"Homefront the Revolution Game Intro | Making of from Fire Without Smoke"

We were first approached by Deep Silver about two years ago, which gave us a great run into this project.
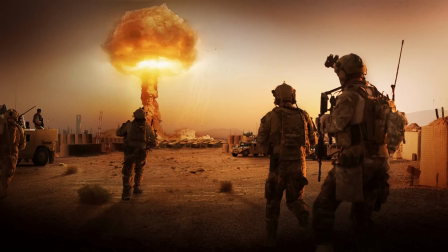It's quite rare that you get to work on a project from a very early point of genesis right until the point of completion.
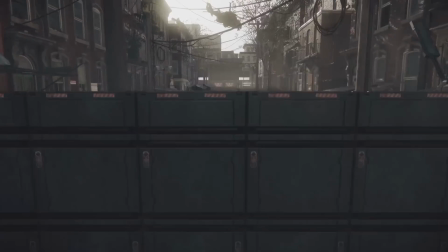One of the challenges that Deep Silver and the developer Dan Buster faced was how to make a
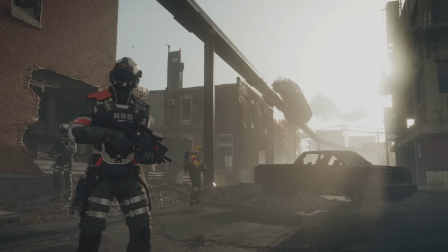legitimate historical version of what was quite a fantastical game idea.
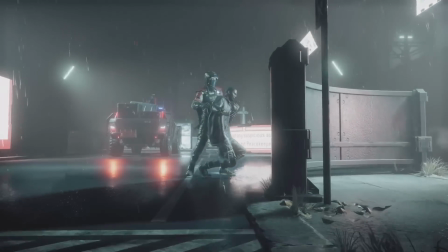What we needed to do was to come up with an alternate history where North Korea pose a credible threat to the United States. A lot of the creative process going back 18 months or so was worked around how would we show in just a few simple iconic moments 50 years of history.
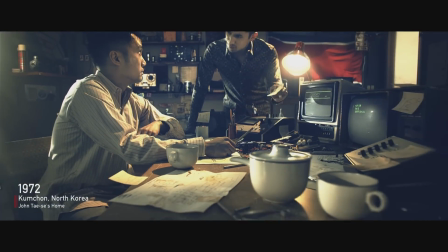They started back with the Apex Corporation in the 70s and the birth of Silicon River in North Korea.
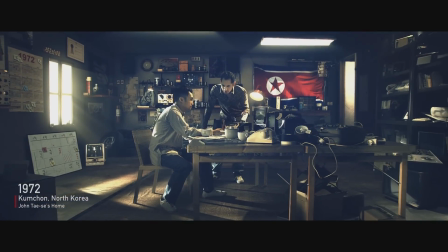Even back then, their tech was way ahead of what was coming out of America.
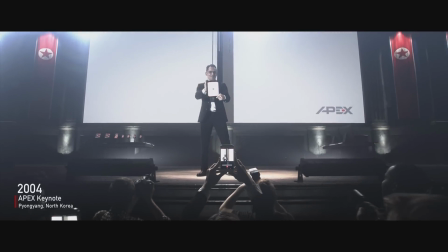We wanted a sensation of constantly pushing forward and moving through time. This wasn't just going to be a complete CG piece.
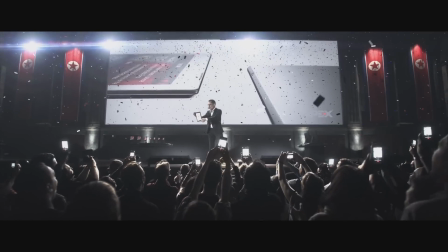This wasn't going to be a complete live action piece. We wanted to use the best technique at the best time to get the best final result. From a visual effects point of view and a creative point of view, this project was really a big wet dream. I mean, it has everything.
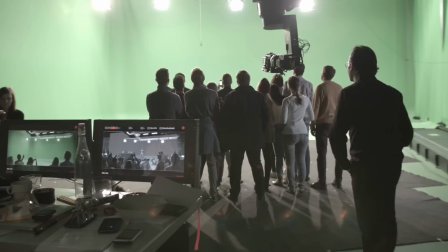It has full CG shots, it has live-action plates that are super detailed.
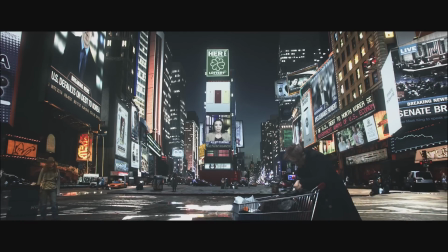It has huge matte paintings in the project as well.
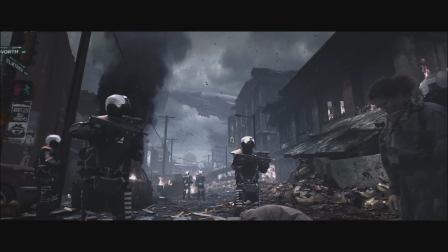We worked very hard to make sure that each of the frames at its largest possible size would be a compelling master frame.
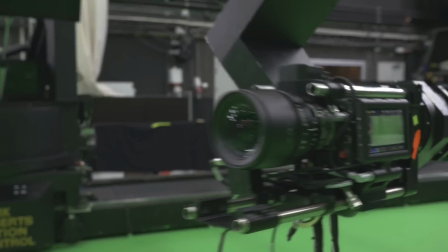From a lens point of view, we decided to go within 18mm, which is a very, very extreme wide lens.
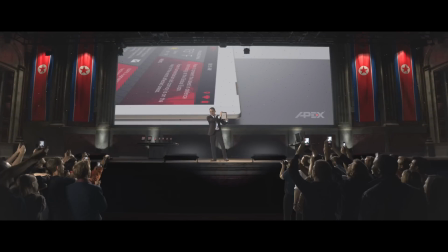Into that frame we tried to add as many details as possible that would really make sure that the overall piece would bear repeat viewing.
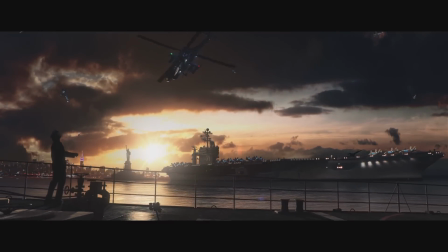Borrowing a lot of inspiration from Stanley Kubrick's famous one-point perspective,
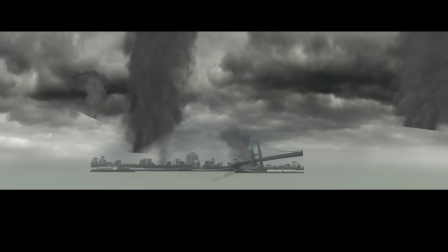we created these huge slow-motion wide shots that were
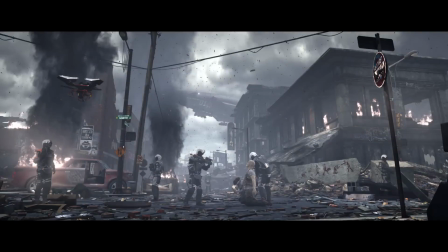traveling through the events that took us and led us to the story that you see in the game.
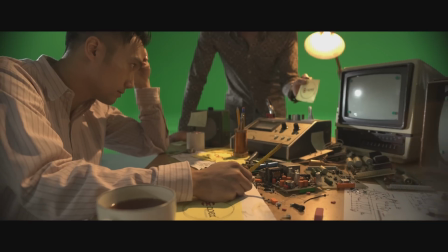What really appealed to us as part of the creative challenge was to make sure that a piece of video that was going to play before every single game could bear these repeated viewings.
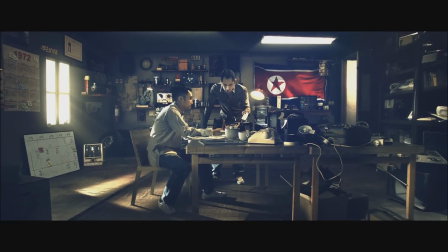We hope that you'll notice new details every time you look at it. Because this was such a heavy visual effects project, early on we got Stellar Studios involved.
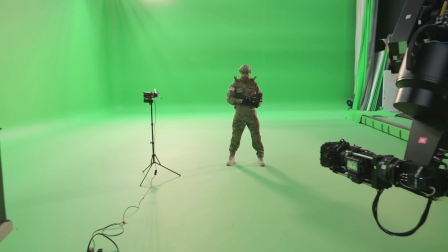Not only because they have one of the most advanced motion control studios in the world, but also it is a full green screen studio. Here at Stellar Studios we focus on visual effects heavy shoots.
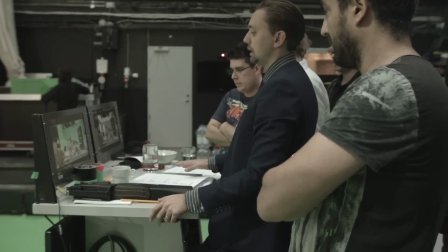So that means we've steered away from traditional filmmaking and we optimize We optimize everything for visual effects, both in pre-production and post-production when being in production. Leveraging the power of motion control really helped us in a lot of ways.
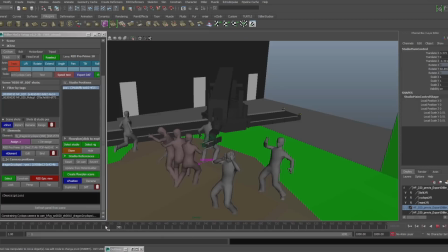It allowed us to organize the entire visual effects shoot much early on.
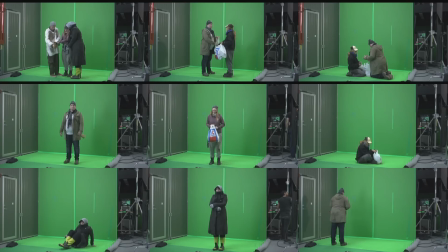Blocking all the cameras, choosing all the lenses and blocking all the scenes very early on using animatics in 3D. For the Homefront project what we did was to optimize each scene that was sent to us as
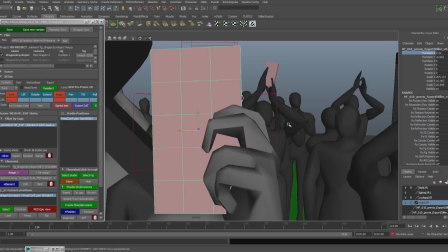a previous file and made sure that our rig could do the move in the best possible way.
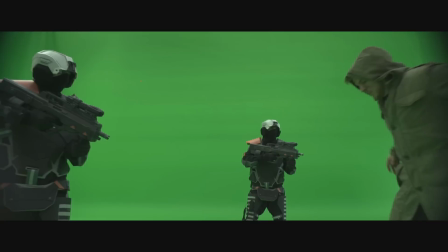That allowed us to really make sure the camera moves were realistic and actually worked inside the studio. Stiller provided us a full replica one-to-one of the actual studio in 3D.
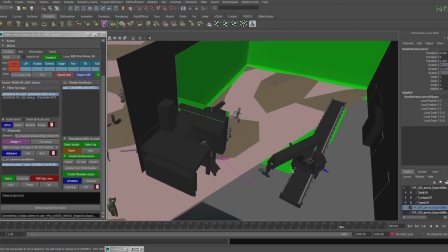So inside a 3D application like Maya, we could see the full scale of the set.
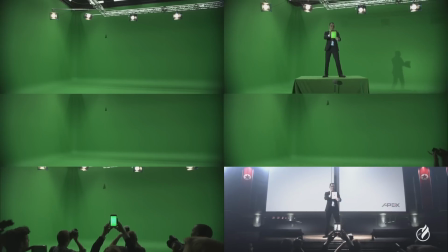We could even see the rig of the camera and also allowed us to block the scenes and tell the actors exactly where they should stand,
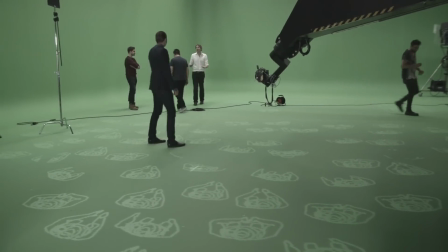because they could actually see their own CG representations in the floor at all times. Motion control was not only going to give us the opportunity to control the camera on the smoothest, smoothest way,
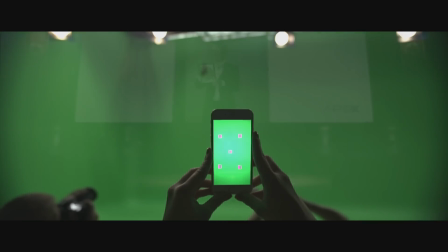but also have the opportunity to use less extras and to repeat plates if we needed to.